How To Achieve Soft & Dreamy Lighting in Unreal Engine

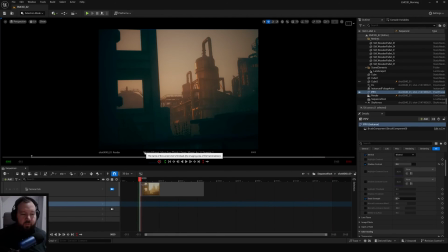0:00 Hello, Patreon.
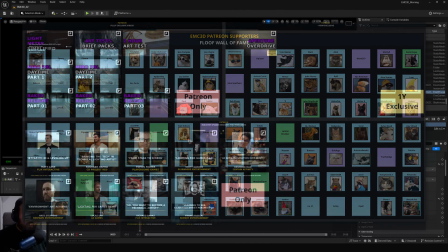0:00 So one question I've been getting a lot with my last few relights is how do you get it to look soft?
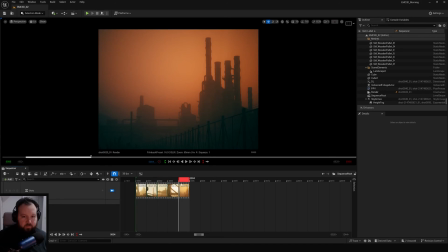0:09 Because Unreal is not very soft out of the bag. So how do you get renders that look soft and dreamy in your lighting?
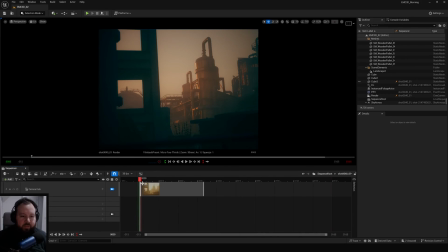0:18 Two ways. Two ways that work together in tandem that I'm going to show you. One is a plugin, which is on the mirror board, the fog. The other is in the post-processing. Let's take render, right?
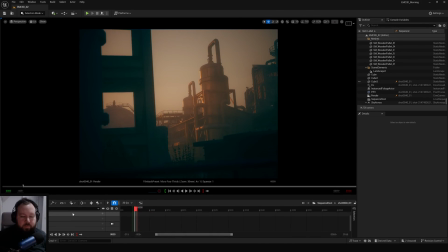0:29 Now the first thing is there's a plugin called Screen Space Scattering Fog.
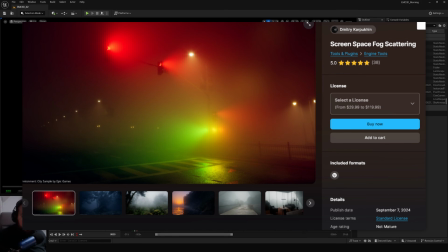0:34 It plugs into the height fog.
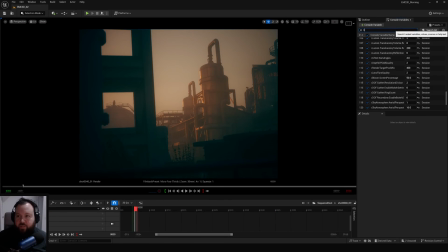0:36 It's not a separate thing. You can control it with console commands, which I'm doing here.
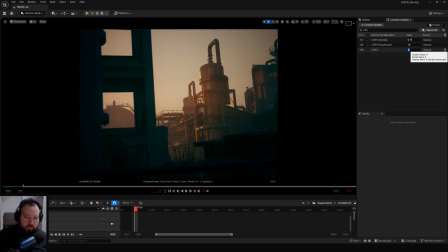0:44 But if I turn this off, this is with no fog. So you can see that this adds a bit of softness. It will make your height fog softer than the standard height fog. So I have this. I have it on 0.75 intensity, pass amount 10, using the console variable editor.
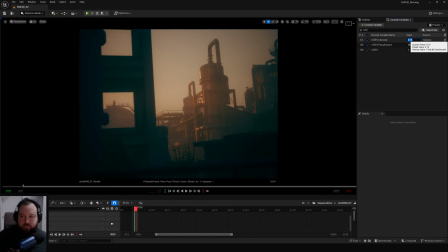1:02 Otherwise, it's too strong. For example, if I turn this up, it gets like too soft, right? That's number one. Great add-on. Number two is, which really does the rest of the work for the softness, is the local exposure, which is in the post-processing.
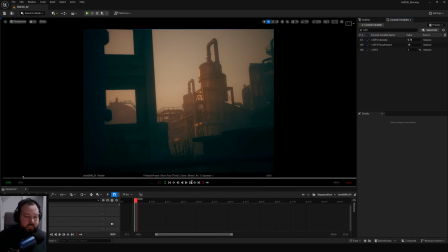1:18 So I've done this for my last few relights, and I find it kind of super helpful.
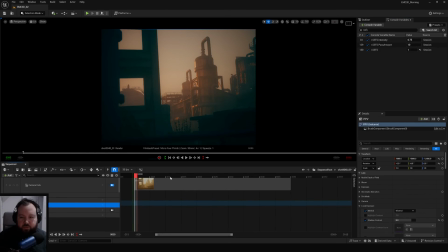1:23 So if we go into the post-process volume, we go to this detail strength.
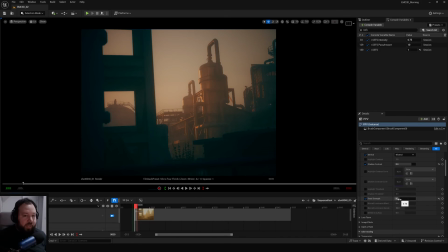1:29 By default, it's on 1. I have it on 0.75, so let's turn it off. You can see that this works in tandem with the fog and softens everything.
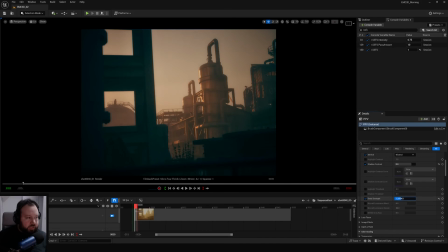1:40 If we go up, we start to crunch everything to the point where it starts to turn into those
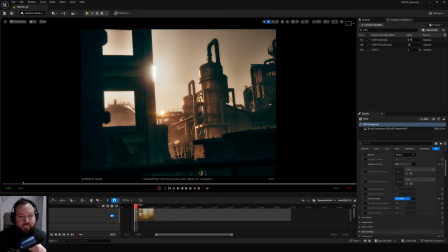1:51 photography, nature, HDRI, you know, those type of photos, right, that are overdone to death.
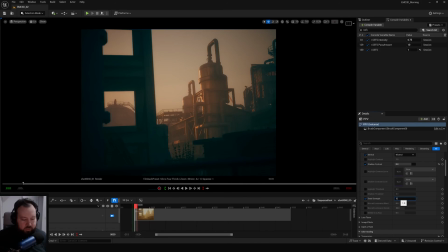1:56 This is at 1. This is what we're at. If we go down even lower, we can get like really dreamy, stylized looking stuff. So the reason in at least a lot of my relights is
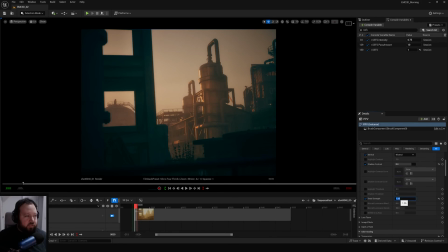2:11 if you want something nitty gritty and sharp, going up to like 1.25 can be good. But it's quite on the nose if you're going for like a really grungy style thing, yeah. For me, I do tend to sort of hover between that 7.5 range. You can see it just like softens everything a little bit more.
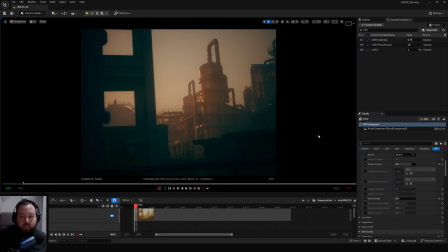2:33 So that in tandem with the fog is a pretty good way
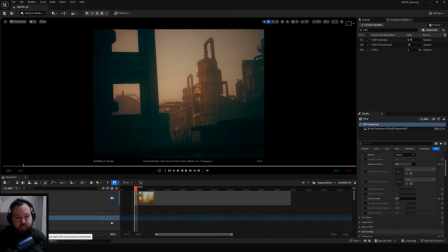2:38 to get softness that I've used in my last 3 relights as well. So yeah, you can find that add-on on the Miro. Detail strength is in, you know, all of the post-process volumes. Other than that, it's just about balancing your sort of lighting values, your camera angle. Convolution bloom helps a little bit.
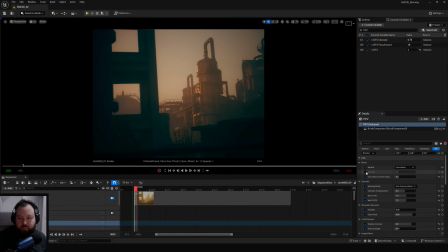2:56 So if we turn this off, it's probably going to be hard to see on the stream, but this could also, you can see, soften it. So we use that a tiny bit as well. It's not game production ready, but it can be good for renders, right?
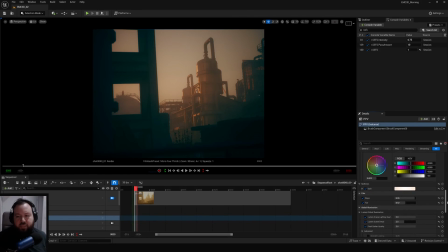3:12 For cinematic renders. And the rest is more like the other stuff we do with lighting, like changing the slow and the toe, which rolls off the contrast to give us sort of lighter values. So in conclusion, right, you want the fog plugin, you want to mess with the local exposure using the detail setting,
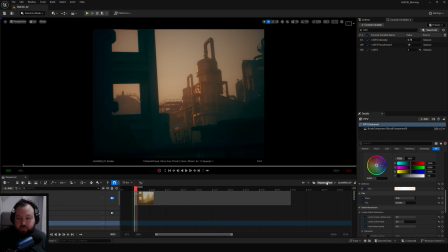3:30 and then just frame up a good camera angle. So I'm using those settings on all these renders that we've seen.
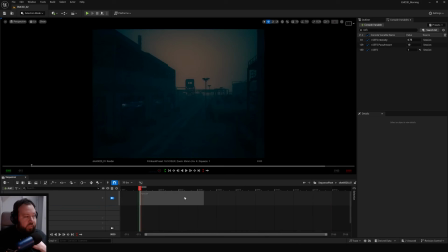3:36 This one's very soft, so you know, let's kind of look at this one, right? Let's look at the post-process volume in here.
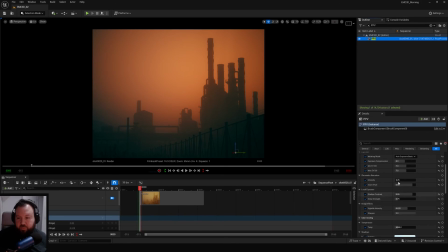3:43 And it's probably the same settings, to be honest. So we go down to local exposure, we just type in detail in here. We're at 0.75, we turn it off.
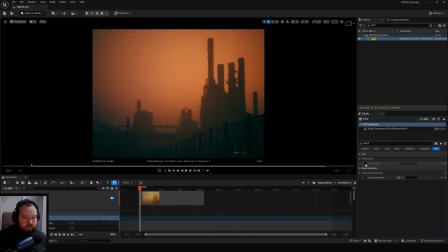3:55 See, with this one, it's still kind of soft because we're using that sort of light fog, but see, this just kind of blends between all those values. So it's a bit of a 2 to 3 part way thing of things you combine to get softness.